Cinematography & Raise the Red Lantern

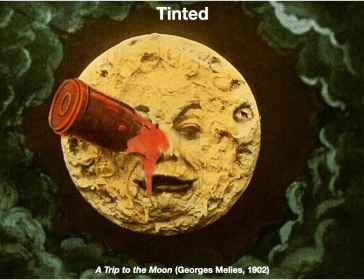1897s
But this is being done, like, this is probably the most dramatic version of tinting that you'll ever see. And you rarely, rarely see tinting being done on this kind of tense scale where every single shot in the film is being completely kind of colored over in this way.
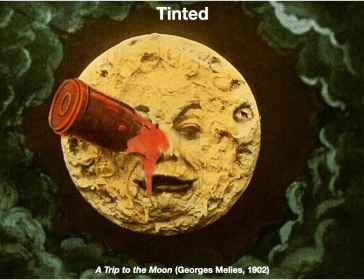1913s
But you will still see in Hollywood films this kind of thing happening where after the film has been made, after it's been edited, before it's released, the director sits down with the director of photography and they color time the movie.
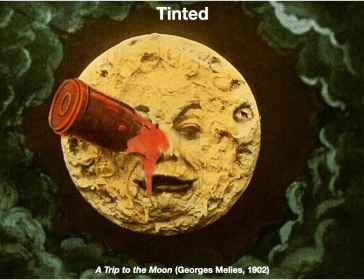1930s
They go back through scenes. A lot of the times they're just trying to smooth things out, trying to make sure that shots that may have been shot several days apart in different kinds of weather line up and cut together. Sometimes it's for emotional effect to add more light or to add more shadows
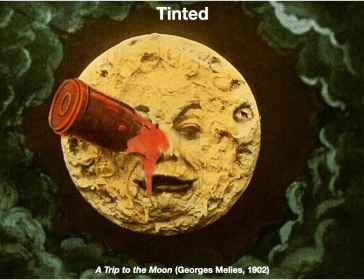1947s
to a scene where they may not have existed. the possibilities are endless and computers have certainly made this kind of thing which in 1902 would have taken a lot of hours of hand dyeing and hand stenciling colors onto films
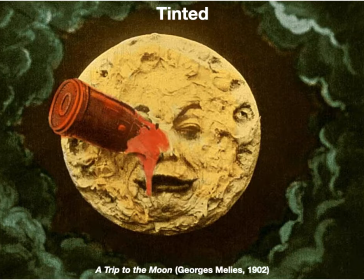1962s
individual strips of film a lot of this can be done with computers now but the big thing is tinting is after the fact whereas filters are before the fact in production so it's the difference between production and post-production, tinting and filters.
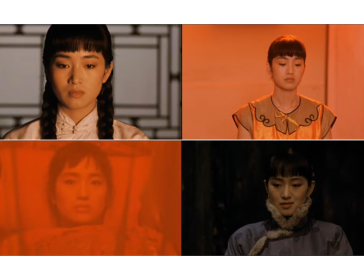1981s
You're not seeing a lot of tinting in Raise the Red Lantern, but you do see a lot of filters used at different points in the film to create different kinds of light.
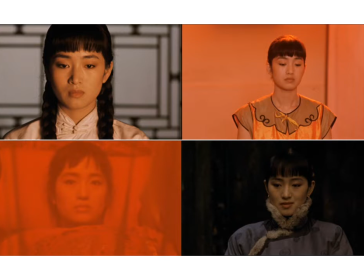1995s
So as before, the top left image, the very, very first shot of the film, the very masterful first shot of the movie, where if you're anything like me, you see this moment in the movie and you're like this is a really bold opening this is a really really uh this is going to
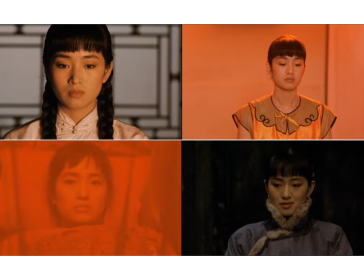2012s
be an interesting film but what's what's really great about going back to it after having seen the film uh once or or more than once as the case may be for some of you um you notice that it's it's again they're giving you kind of a default kind of image like this is
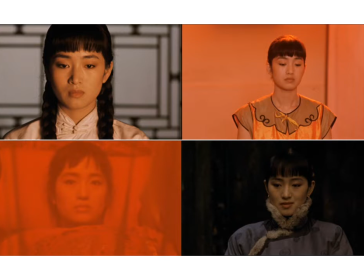2029s
an unfiltered image you know the first time that you see this character they they aren't using any filters. They're not really doing anything to dramatically alter the quality of the light that is being used on set. So you're getting something that is closer in many senses to the image of
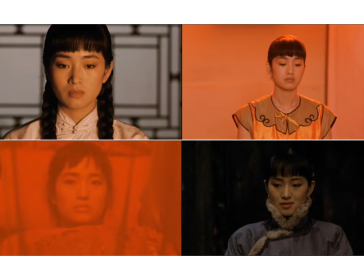2048s
Renee Falconetti in Passion of Joan of Arc than it is to the image of Marlena Dietrich in Shanghai Express. And again, there's a narrative reason for doing this. Like the narrative reason for doing this is that we need to have an unvarnished look at this character
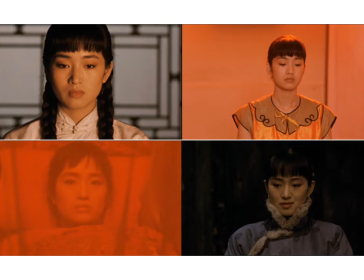2067s
to have the strong emotional connection with her that I know many of us are feeling as we watch this film and so the this this the decision not to use a filter in this very
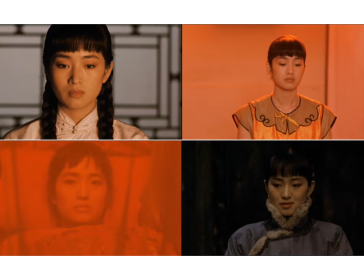2079s
very important first shot of the movie has been made to give you the best possible first look at this character to really see who she is. And, you know, it's one of the things that allows that really masterful moment with the tear kind of streaming down her cheek to really register both
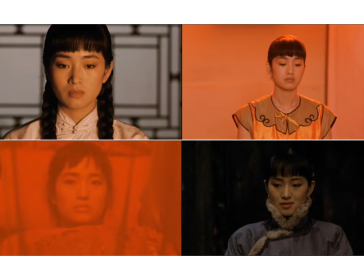2096s
on a literal level of you can actually see it because they have not used a filter and it makes it easier to pick up small stuff like that when there's no filter being used. But it also allows you to really kind of connect with her. You feel very intimately connected to this character the first time you
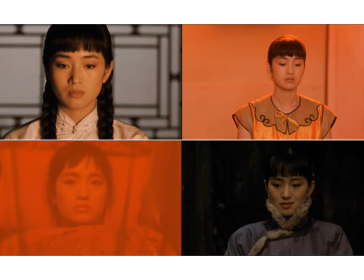2114s
see her because of how they have chosen to frame and light these shots. As you move through the film, particularly in the middle section of the film,
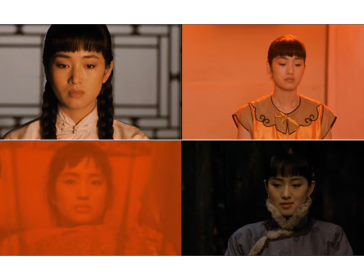2126s
you see a lot more filters being used to soften the quality of the light on Song Lian's face. And sometimes these filters are being used in camera.
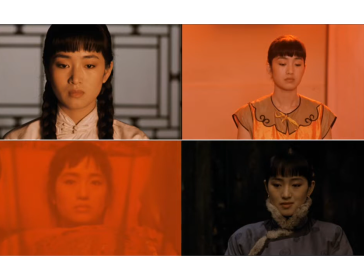2138s
So the image on the top right, which it comes from the second main sequence in the film, where she's in the house, she's met the master.
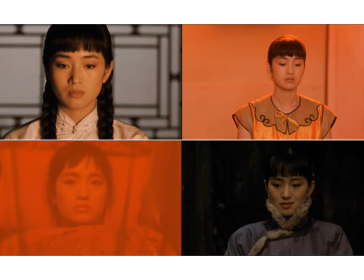2147s
This is after they've slept together for the first time. And they are using a filter on this shot to create this kind of soft edges. And it doesn't really come through quite as much when you look at Song Lien's face as it does in the previous images from the black and white films.
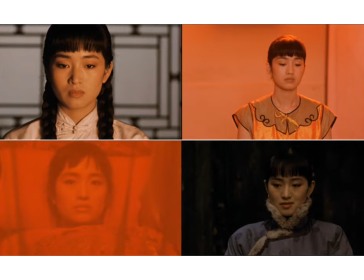2167s
But if you look kind of in the background and you see just kind of how soft the uh transitions are uh between the different parts of the wall behind her that's that's your your your subtle tell that they have
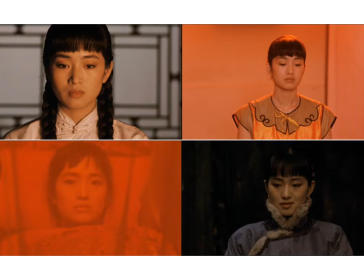2182s
used a filter on this shot to kind of help soften out the quality of that red light create this kind of luminescent sort of glow that effectively transforms the character into a visual object for the master's desires.
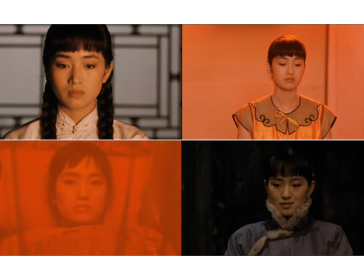2200s
That's effectively what they're doing is they are helping to show you how she is seen by the other characters in the film by using a filter to create this luminescent kind of soft diffused quality to the light that you're seeing there.
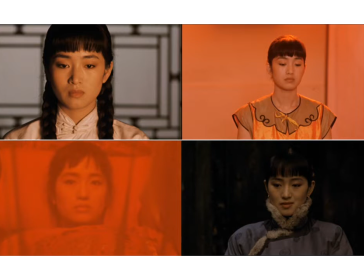2218s
An even more pronounced example of filters being used in the film though comes a little later like about halfway through the movie. And this is a good example of how sometimes you can actually see the filters in the space of the scene.
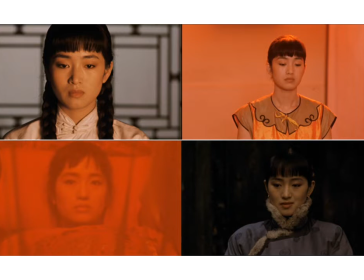2234s
So here, you know, that curtain is part of the mise-en-scene in the bottom left image. That's something that's in the reality of the scene. If there is a question on the test that says, what is that? That's mise-en-scene. That's an element of mise-en-scene.
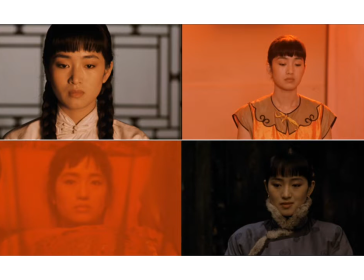2250s
But it's doing double duty like it's that curtain is both an element of misan sin but it's also doing the work of cinematography it's helping to diffuse the
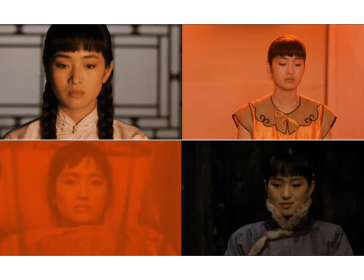2264s
light in the scene and create this effect of softness these really kind of soft edges between light areas in the frame and shadows and it's doing that because what you are meant to be seeing at this point in the
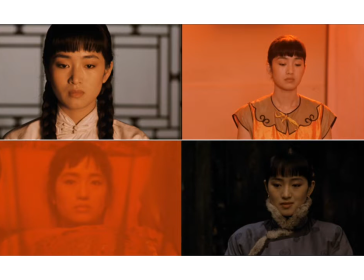2283s
film is you are meant to be seeing how the very things in the world of the movie that are turning Song Lien into or making her this beautiful mistress this concubine for the master's pleasure like you can you
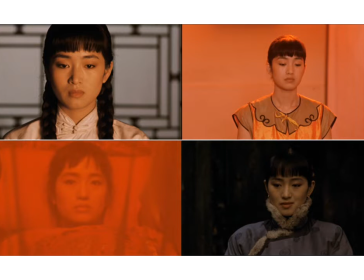2297s
can you are allowed to see how the things that are making her into this beautiful sex object in the film are absolutely 100% trapping her in this unhappy life that will, by the end of the film,
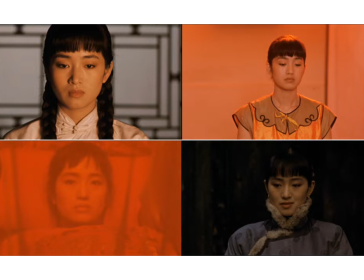2313s
as you will see, lead to some not-so-good outcomes for the characters in this movie. So this is a good example. I'm highlighting this bottom third image because it's a good example about how the relationship between cinematography and Mie San San is actually quite fluid,
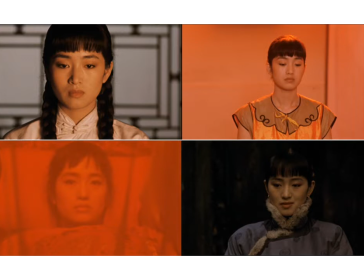2332s
And there is a lot of interplay between the work that the art director does to build that set and find those curtains and make sure that they match with other elements of the scene.
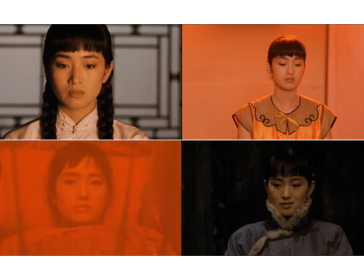2346s
That work has to happen in conversation with what the cinematographer is doing with lights.